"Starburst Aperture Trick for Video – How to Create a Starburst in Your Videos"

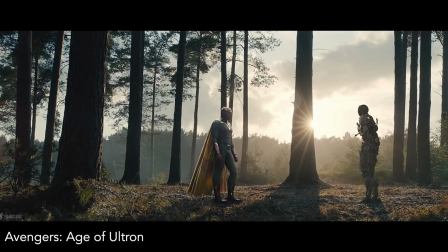[0:00]
So let's talk about how to make the sun look like this in your videos.
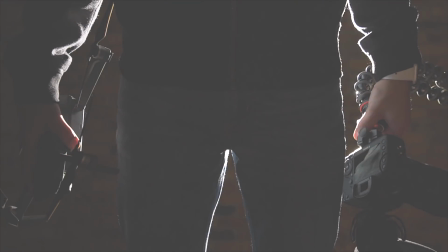Hey everyone, Camber here back with you from my hotel room in China today, and I wanted to tell you how to get the starburst effect from the sun in your videos. And if you're new here, this channel is all about teaching you how to use your camera to make good videos. So if that's you, consider subscribing.
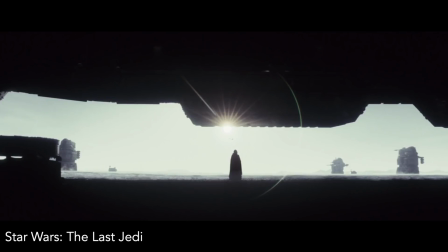[0:24]
So as you can see from some of these examples here, having the sunburst effect can add a pretty interesting element to your scenes. But then the question is, how do we get this effect with your camera? Well a lot of times you're used to shooting with the aperture wide open so we can get that shallower depth of field for our shots, but for this you're going to need to have your aperture closed down pretty narrow in order to create diffraction of the light in your lens.
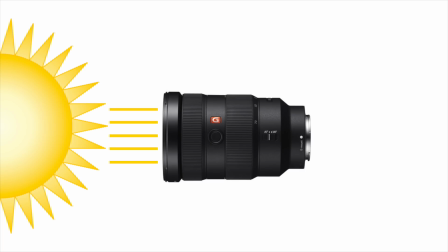[0:47]
So what's basically happening with diffraction is that when light waves pass through a small opening like your aperture diaphragm,
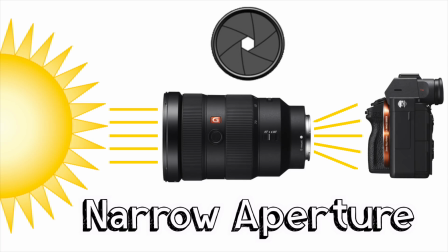[0:54]
the direction is altered causing them to spread out in a wave pattern when it hits the camera's sensor. Typically when the sun is high in the sky, it's often too bright and overwhelming in order to get a good starburst effect from it.
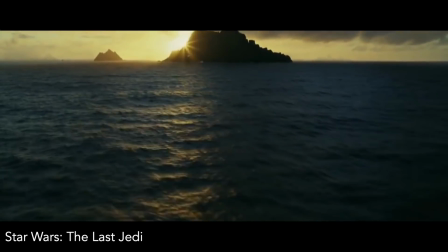[1:05]
So one of the best times to get a starburst off the sun is when it's low in the sky, such as in the early morning or the late afternoon.
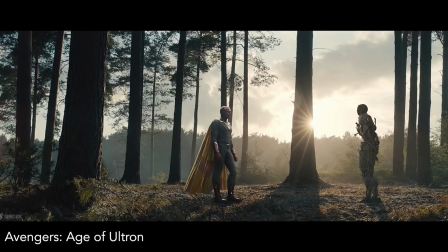[1:11]
And another way to help create the starburst effect off the sun is to position the sun so that it's partially obscured behind another object,
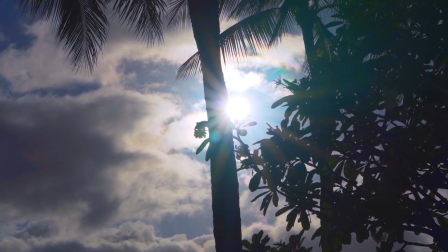[1:18]
such as a tree or the edge of a building, because partially obscuring the sun also serves to amplify the effect of the narrow aperture.
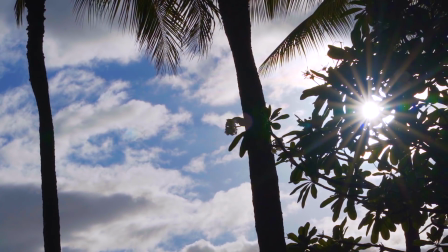[1:26]
And doing this will also increase the contrast in that region of the frame and make the starburst effect even more pronounced.
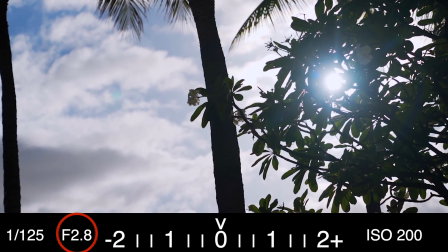[1:32]
And here's an example of trying to get a starburst effect with a wide-open aperture, but as you can see,
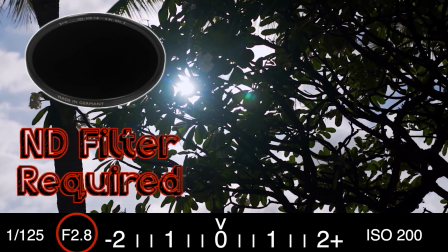[1:37]
all it did was give me just a big glow around the light source because the aperture blades were very rounded and didn't diffract the light in the correct way.
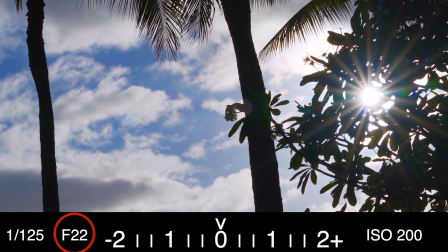[1:46]
But once I stopped the aperture down as high as it could go at f22, then it diffracted the light a lot more and created a good starburst effect. You can also achieve the starburst effect at night with things like street lamps or Christmas lights, but this is more of a photography thing because in order to compensate for the small amount of light getting through from the very narrow aperture,
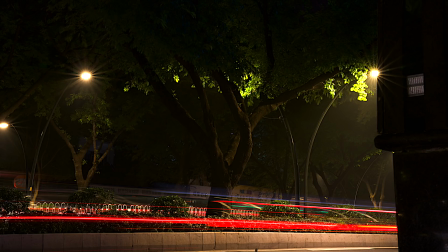[2:06]
with photography you can just have a very long shutter speed in order to get more light. But with videos, since we're restricted to having one shutter speed that's typically double your frame rate in order to get the normal film look, that doesn't leave you with any option but to raise your ISO a lot and then you're going to get a lot of noise in your video.
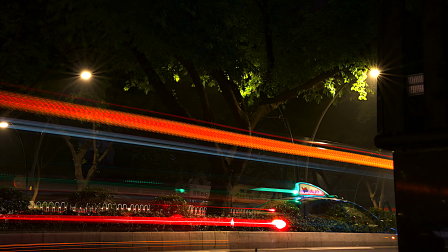[2:24]
You can see in this example here I took a picture and just had a very long shutter speed in order to have enough light and you can see those nice starbursts there from the lights.
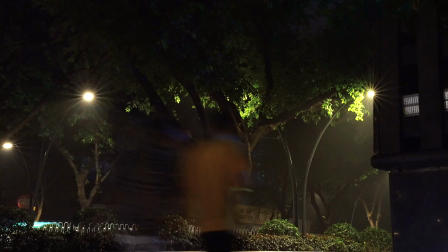[2:32]
However with video as you can see here I gave it a really slow shutter speed and that made everything very blurry so then I put the shutter speed
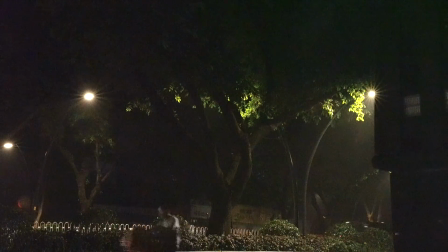[2:39]
back to double the frame rate and now I just put the ISO really high up but now it's very grainy and pretty much unusable. So unless you have a lot of lights to light the scene well it's probably not going to work too well during the night time for video. The type of lens you have will also have an effect on the way the starburst looks, because different lenses are made with different amounts of aperture blades, and with the more blades, there will be a greater number of points on the starburst.
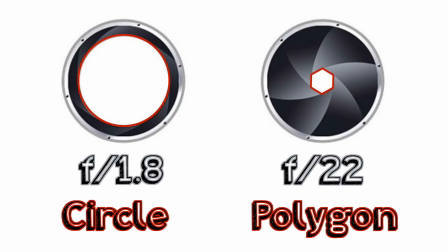[3:05]
So when the aperture diaphragm forms a polygon instead of a circle, you get that starburst effect.
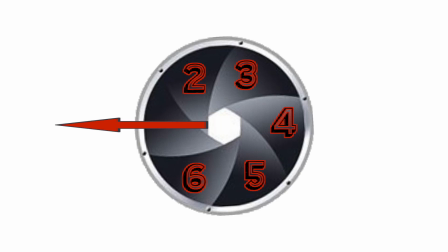[3:10]
So if you have an even number of aperture blades, you'll get one starburst point per blade extending from the side of each blade,
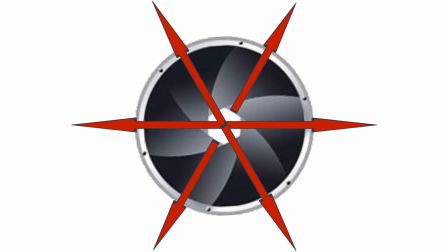[3:16]
and because the opposite starburst points overlap, an even number of blades creates one visible star point per blade.
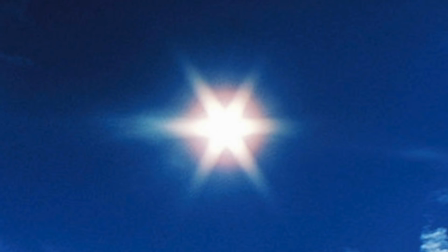[3:23]
A six-blade aperture therefore produces a starburst with six points.
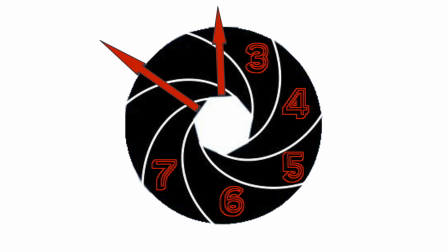[3:27]
But if you have an aperture with an odd number of blades, the diffraction extends from the blade across the opening where it doesn't intersect with its opposite point.
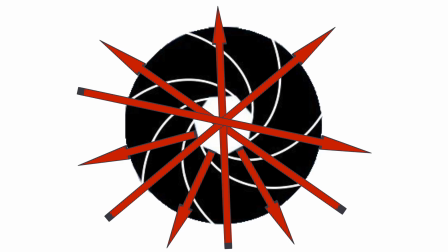[3:35]
Therefore, because the starburst point doesn't overlap an opposite point, an odd number of blades creates two starburst points per blade.
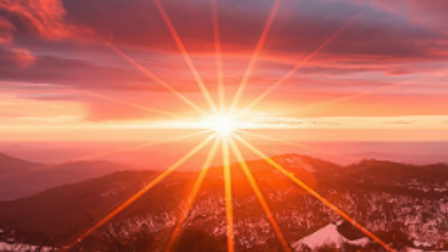[3:43]
So a seven-blade aperture produces a starburst effect with 14 points.
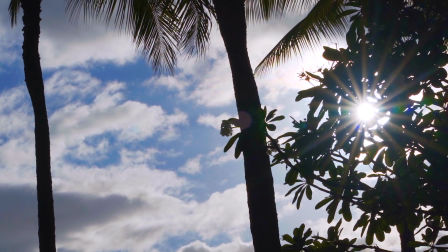[3:48]
If you look closely and count the number of starburst points here you'll see that there's 18 and that means that my aperture diaphragm is made up of nine blades. And that's how you create the starburst effect in your videos. Just stop down the aperture really narrow so that you get that good diffraction of light and you can add an interesting element to your scenes.